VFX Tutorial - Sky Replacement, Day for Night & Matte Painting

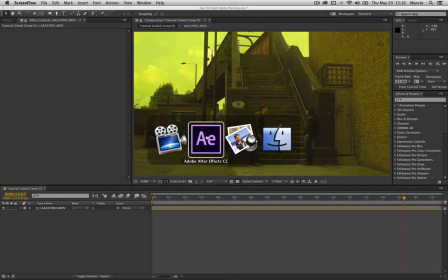Okay, so I'm going to show you how to do a little matte painting and day for night conversion.
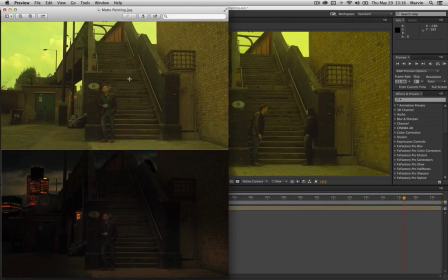Kind of, I did this image here, posted it to Facebook a few days ago, I think, and there were some questions about how it's done, basically.
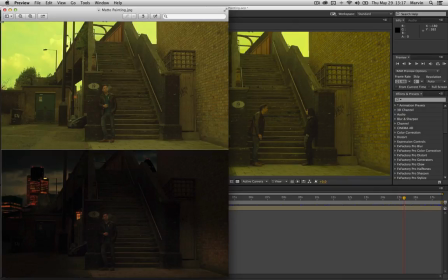So the reason that I have to work on this shot is we shot a feature film last month, and we shot every night scene during the day using day for night techniques.
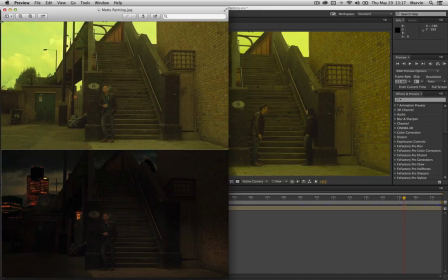Now, we didn't go with the traditional sort of just make it all look very blue option, because when you look at suburban environments, they really don't look that blue, to be honest. They look a lot more orange because of the sodium street lights.
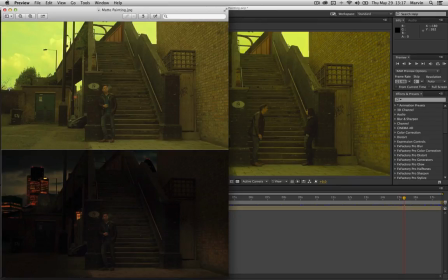And using that sort of just make it all blue white balancing technique for day for night, I was explained that the sky will usually give it away, so this is why we want to replace the sky with something that looks more like a night sky.
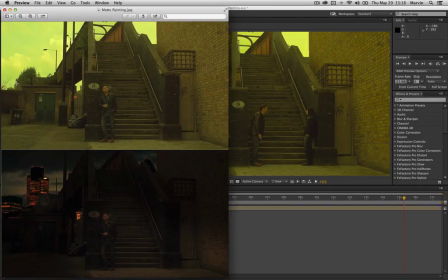Plus I didn't really like this empty block over here, so since I wanted to have quite a city feel for the scene, I decided to put something in the background there.
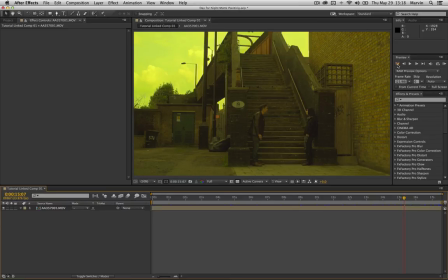So let's switch over to After Effects and look at the shot here. So it's a static shot, which is lucky for us, since it will be a lot easier. If it was a moving shot, still totally possible to do this, but you'd like to use some different techniques for that.
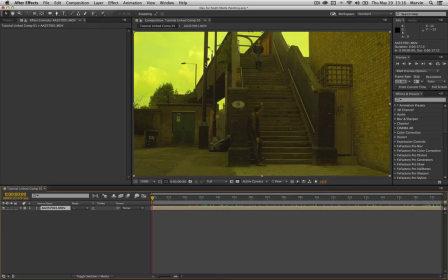In any case, it starts with basically making masks for all these pieces where the sky is shown through. And the way I go about it usually is to just sort of draw it really rough in the beginning and then clean it up later.
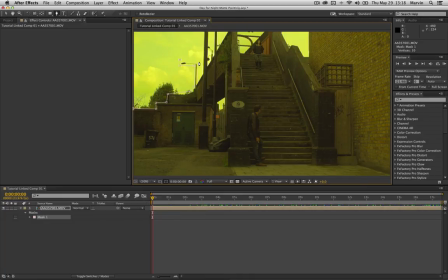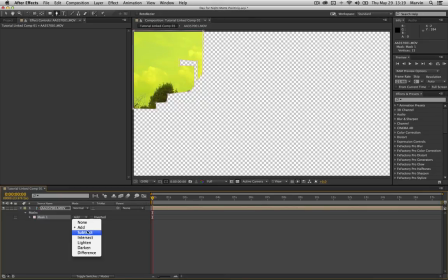And you want to set these masks to subtract because you want to get rid of it.
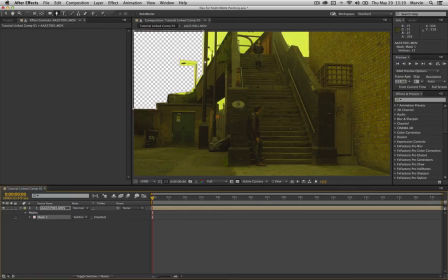I want to keep this lamppost here because we're going to do something with it later. Now, in the final version of this, I want to keep these as well. For now, I'll just sort of cheat it and get rid of them entirely because it just is going to take a lot of time.
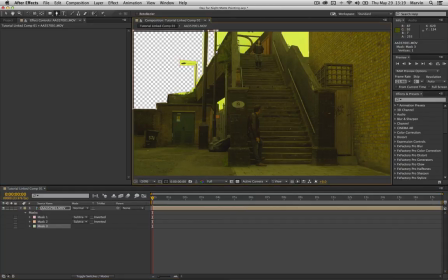And get rid of all these bits.
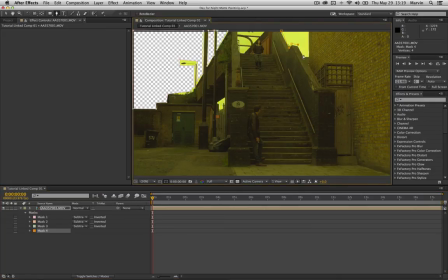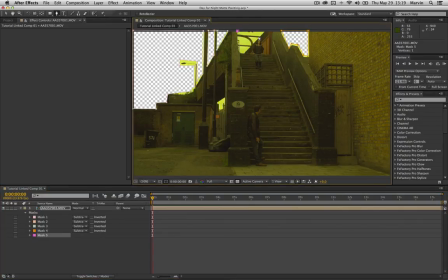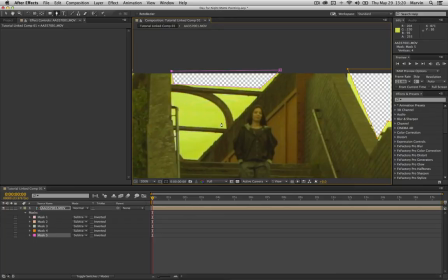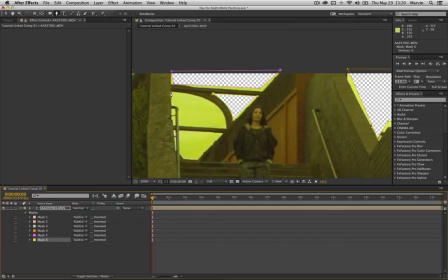You want to be a lot more precise with this.
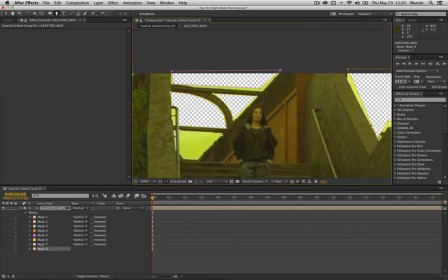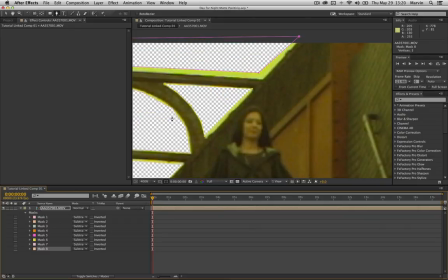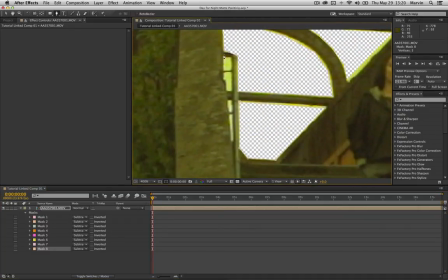Get rid of all these little tiny bits over here.